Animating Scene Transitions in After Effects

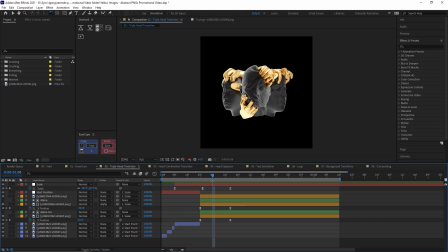8:10 And there's a few things you have to keep in mind when doing transitions like these from scene to scene to really make it quite smooth and less jagged really when you do that cut in the middle. So the first thing is that you have to maintain a certain movement from one scene to another.
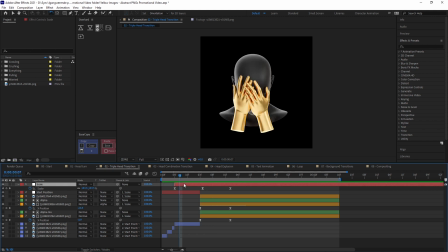8:27 So the way I've done this is that I've added another null object and just parented the first null object to that one.
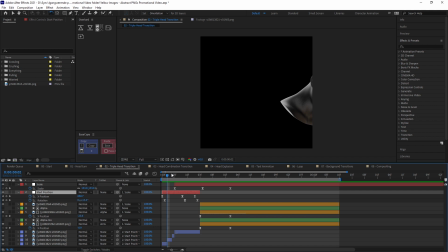8:33 That way you can see we have this first position and rotation animation, and then on top of that we add this scale animation. So he slowly starts to scale down, and if we go into the graph editor here,
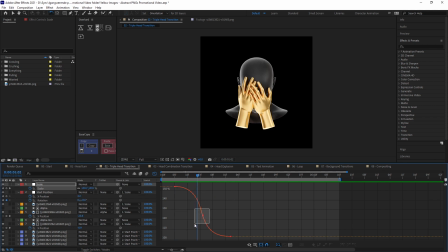8:47 you can see that it speeds up towards the center, the value accelerates, and right when it's at the highest speed, we simply swap to the next scene, and you can see that we line up this head with the next head,
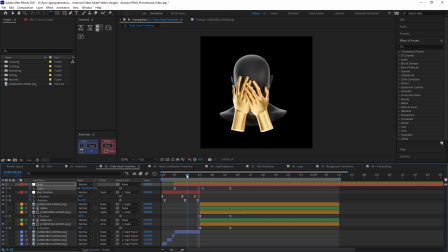9:02 so that way it transitions nicely, it's a nice cut, and you sort of hide that transition in the movement. Then for the 3 heads here, we have them all parented to the same scale, so they follow the same movement, and then to emphasize the sort of impact of this movement, we have these 2 heads at the back,
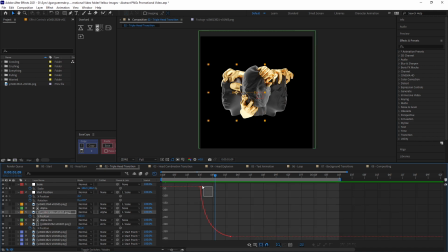9:21 and I've just simply animated their position. You can see it moves very quickly here when the cut happens. We have the highest value change, and then it sort of slows down. So they just move out, and we get 3 heads instead of the 1. Now one additional thing I've done here is that I've taken these heads and added an alpha matte.
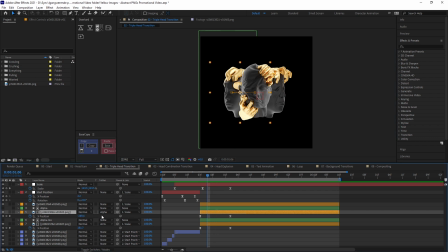9:40 You can just see that if we disable this alpha matte, when we go to the start here, it really just appears on the other side, and when the head is going to the left,
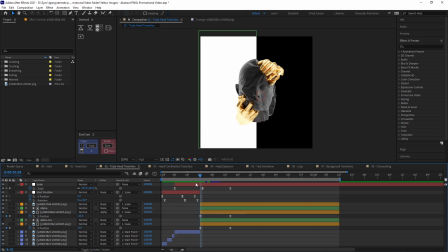9:51 we only want it to be shown on the left side. So the alpha matte is just a simple white solid. So for this left head, it's set to alpha, which means that anything that's within this white box will be shown, as you can see.
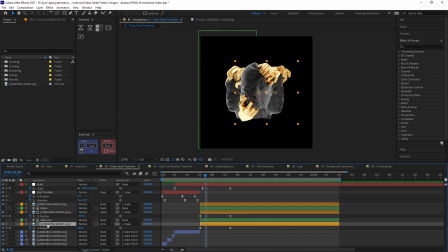10:04 And then for the right head, it's set to alpha inverted matte.
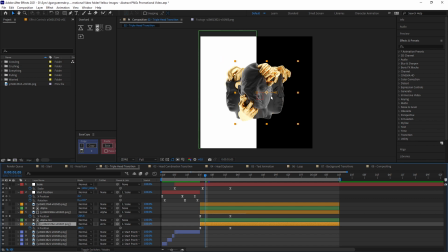10:08 I just used the exact same shape layer over here, but the inverted matte just means that anything that's not within this white box will be shown.
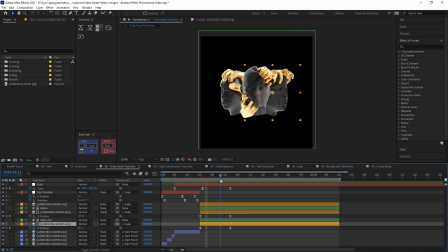10:16 So that way you can just see that we keep them on either side. For this next scene transition,
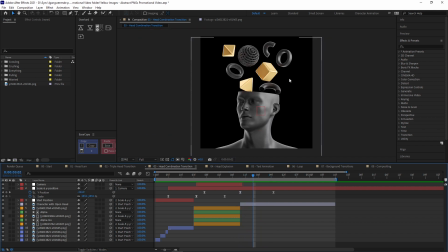10:21 you can see that we have the three heads going into the final scene with the head sort of exploding with all these different thoughts. Now I used a few tricks here to hide the fact that I'm transitioning.
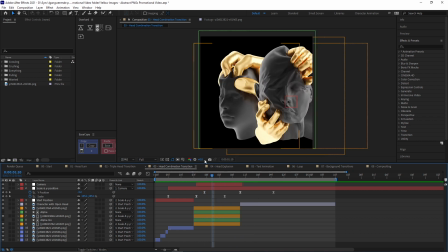10:33 The first one is that I'm using these camera movements to zoom in and first focus on the left side, then the right side.
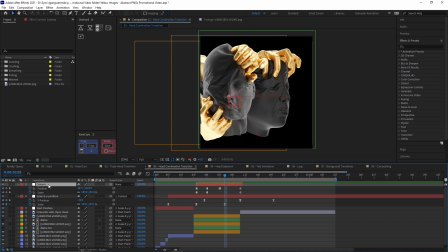10:42 And this is quite simple. You can see that I've created a new null object, just taking the last one and parent it to that.
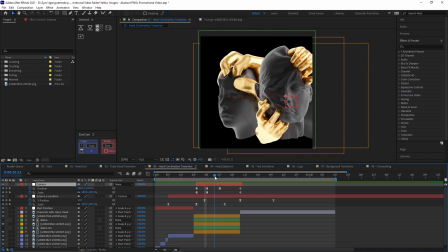10:48 So we have this sort of parent chain. And then I've just used whole keyframes to sort of swap the position and scale.
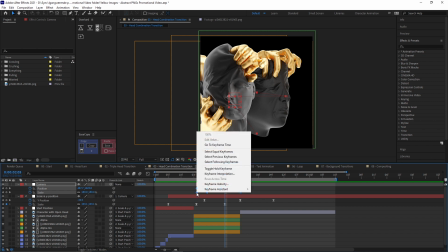10:54 I've just selected the keyframes, right clicked, and then toggled whole keyframes.
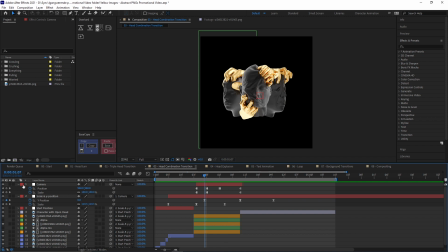10:59 And this just means that it doesn't change the position or scale until the next keyframe comes.
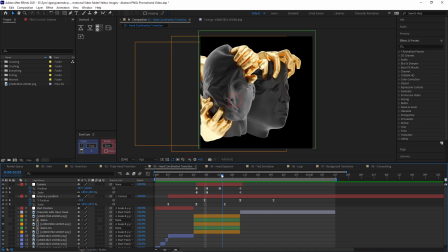11:05 So you can see it cuts in here, cuts over here, and then it just cuts out again.
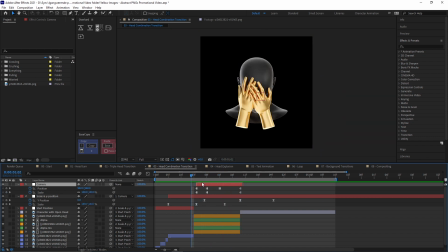11:10 Now if I delete this layer, you can see the reason why I've done this.
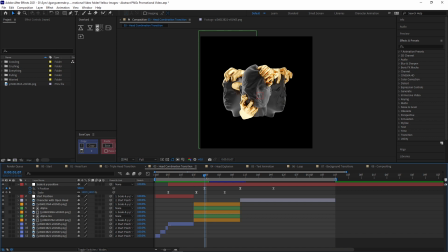11:14 So when we transition to these three heads, I've also started a Y position movement upwards. And if I go into this, you can see it slowly starts to move upwards, and then it accelerates,
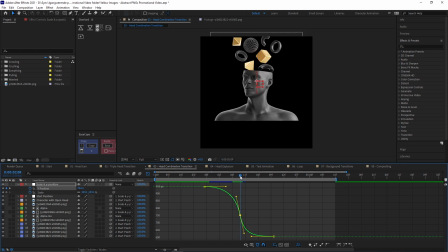11:26 and then it swaps right here when it's at the highest speed or the highest value change. One problem with this is that you can see it moves up way too far, and it just becomes sort of weird when we don't have the camera movement.
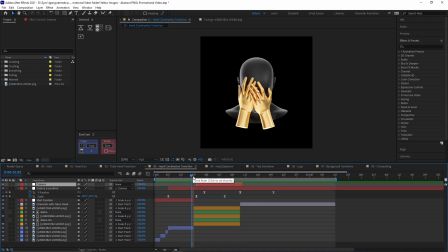11:39 So if I enable that again, we cut in and to the side,
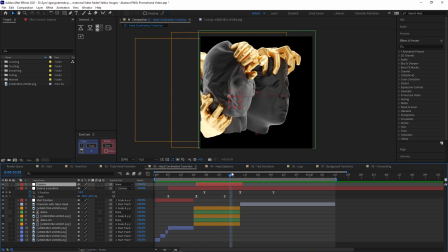11:43 and we sort of always keep these objects centered vertically by doing these camera movements, and then we continue this upwards movement into the next scene,
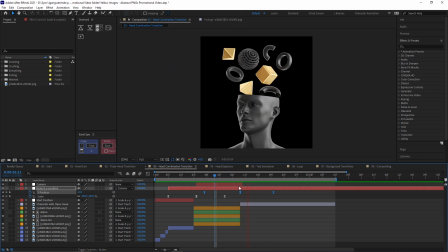11:51 which just hides that transition very well.
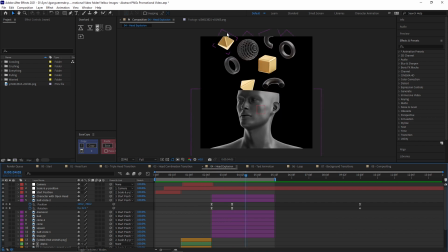11:54 Now we want to add that head explosion to sort of emphasize that upwards movement, and it's actually quite simple to do. You can see that I have a bunch of duplicates of the character. The first one is just masked out, so we only have the character, and then I've masked out all of the individual objects and just animated them
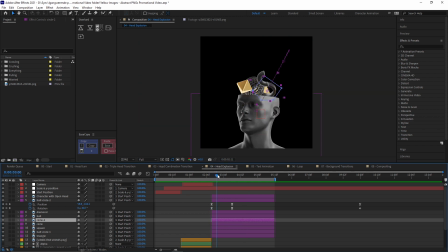12:13 so they move from behind his head and just upwards and outwards.